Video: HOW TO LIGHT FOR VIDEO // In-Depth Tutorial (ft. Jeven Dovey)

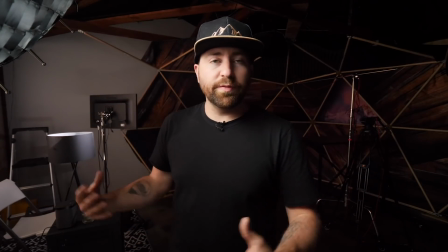[12:22]
So now what I did is I'm pointing my light at the wall, and it's filling some light in the background, so it's bringing up the general ambiance.
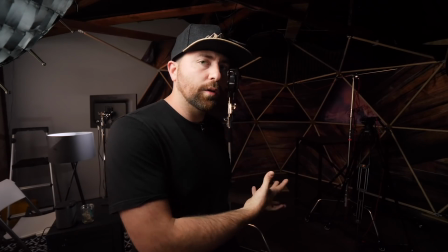[12:30]
So ambiance is one of the things that you need to think about when you're creating a look in the background. The idea is that you're going to create two pools of light.
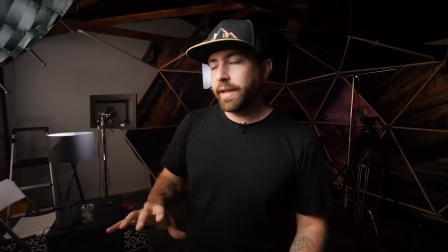[12:37]
So me in the foreground, that's one pool of light, and your background is a completely different pool of light.
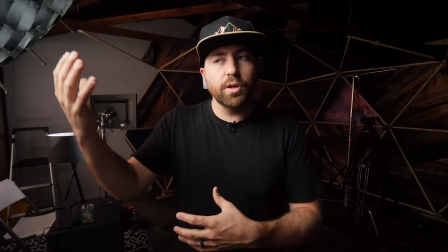[12:42]
And that's why I showed you at the beginning what it looks like to only light me and the background's completely dark.
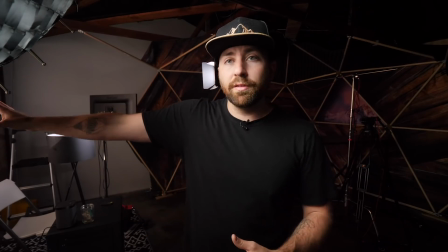[12:47]
So all I'm doing when I added this one light and bouncing off a wall is I brought up the general ambience of the room.
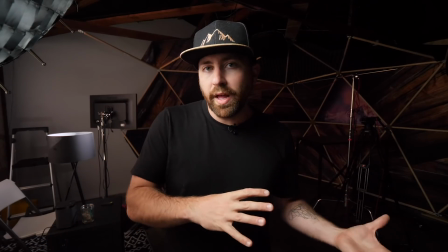[12:53]
And you don't have to use a light for this. If you have a window, you might be able to open your blinds a little bit and it will bring up the general light in the room.
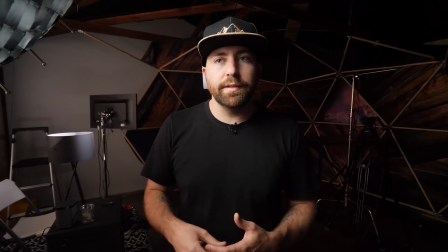[12:59]
The easiest way to bring up the general ambiance is soft, even light. So bouncing off a ceiling, off a wall, or opening a window.
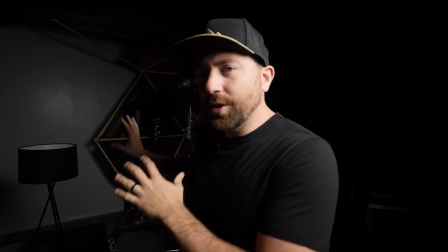[13:05]
All right, so let's talk about light motivation. So in your background, you can add different practical lights.
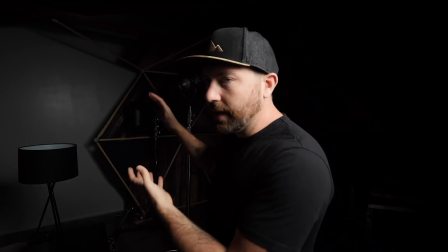[13:12]
Those are things like lamps.
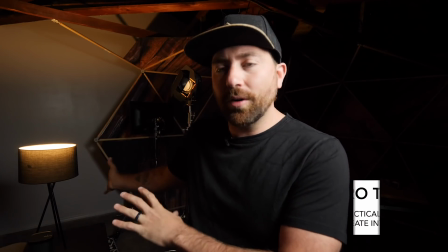[13:13]
And when you use these, you can turn them on to not only give your background some more visual interest, but also bring some more light into the scene.
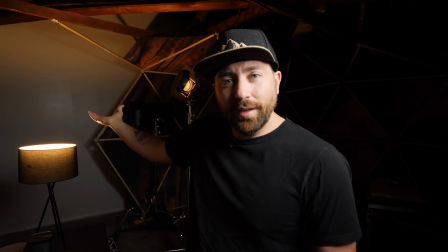[13:21]
So right now I've added a lamp and it's illuminating the ceiling a little bit, but it also creates some sort of visual interest.
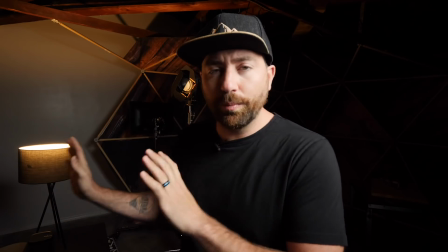[13:29]
So you can use different practical lights in your background to give some light motivation.
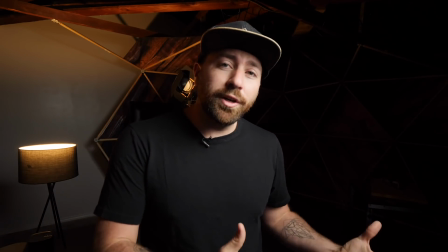[13:32]
Whether that's a lamp, or if you had like a window in your shot, you could open your window and then let some light spill in.
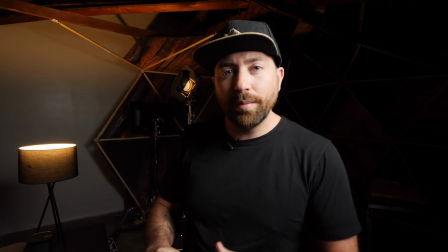[13:39]
Especially if you're shooting different times of day, you can have the direct sunlight coming in and add some streaks across the background that does look really good.
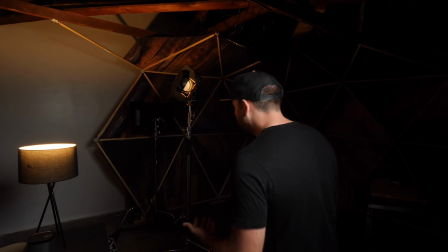[13:46]
So the next part I want to talk about is creative lighting. Now, one trick that I like to use is taking a hard light like this Fresnel
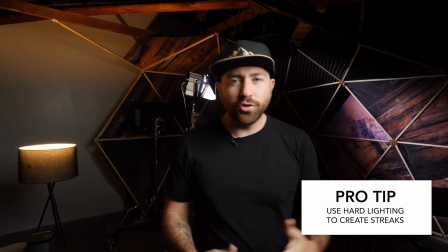[13:53]
and doing something like adding a streak or a splash of light to the background.
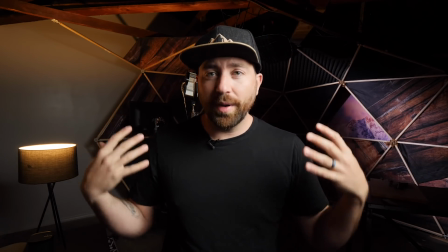[13:57]
Now this has completely changed the look of this shot from completely black background to some light motivation over here and a streak of light over here.
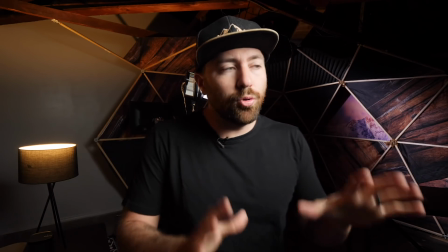[14:05]
Another really cool thing when you have a hard light like a Fresnel is that you can put it through different objects, so like textures, and create patterns on the background.
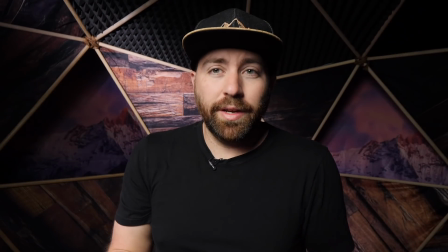[14:13]
All right, come over here with me, and now we're in the scene that I've built here in my studio, which is this kind of standing set. I'm gonna flip off this hard light in the background, and right now we're just being illuminated by my key light.
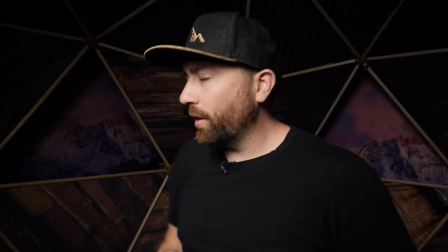[14:26]
So I'm gonna switch on a few background lights.
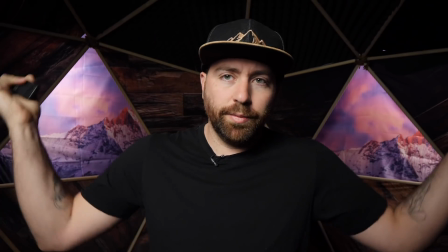[14:28]
So now I've illuminated two different panels with lights from the ceiling behind this geodome thing that I've built.
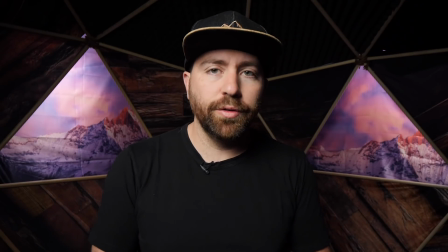[14:35]
And using lights like this are called specials. So you're using one light to illuminate one object in your background.
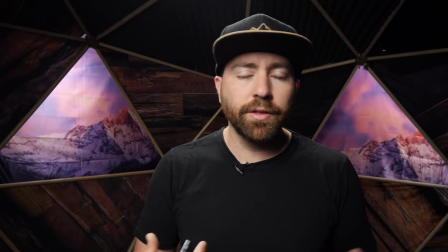[14:41]
Now, I would also add a hair light. This is going to create separation from your foreground to your background.
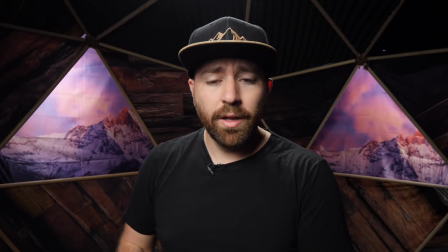[14:46]
So I've just turned on a light that's up here, and you always want to think separation.
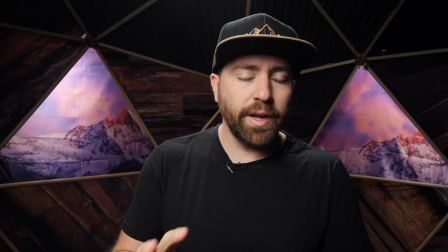[14:51]
So when you're shooting, you have two pools of light. You always want to have your foreground lit differently than your background.
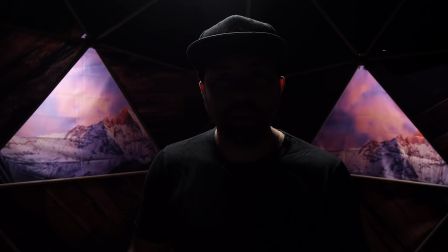[14:56]
So if I was completely to turn off my foreground, then the background would still be lit. And the idea is that you can control both areas so that they're independent of each other. And when you switch out a light, say in the background, it's not going to completely throw off your shot. Now, one last thing I want to talk about is colored light in the background.
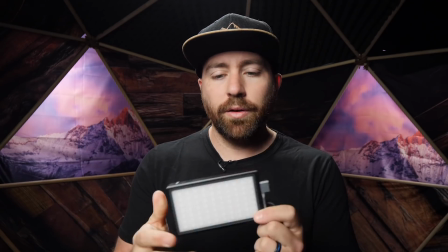[15:12]
These are the lights I use. They're just like a little light panel and they're RGB. So they do a ton of different colors.
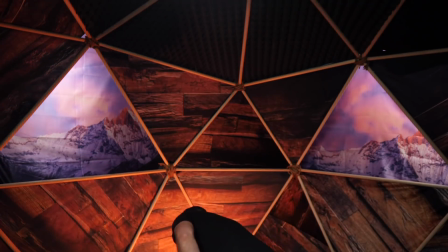[15:17]
And for me, I use it to just illuminate all the wood look in the background, give it a little orange.
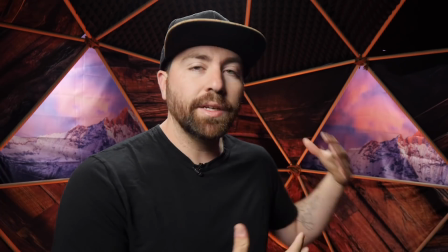[15:24]
Now you see a complete different look than when we started.
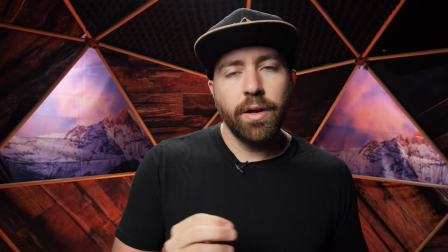[15:28]
You can use these little lights to add pops of color, or you could use like an RGB color strip to add some color in your background.
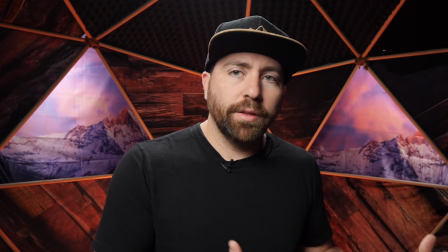[15:34]
But the key is to create a background that makes sense for what it is that you're shooting.
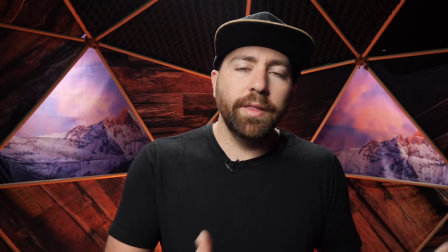[15:39]
So always be thinking about subject matter. So what in the background is going to make sense for the kind of videos that you're going to be creating. All right, Sydney, take it from here. All right, guys, well, that's it for this video. Hopefully these lighting tips were helpful to you. And big thanks to Jeven for giving his advice on lighting. And if you want to follow him on his YouTube channel, then link will be in the description below. Oh, and a friendly reminder, we are doing a series on video creation basics, video creator basics, the basics of videoing, videographying, whatever the title is. We're making a series on just basics of video productions. So make sure to watch all the videos in that series. Link will be in the description below and up over here. But that's it for this video. Don't forget to hit the like, subscribe, and bell buttons down below, and I'll see you in the next one.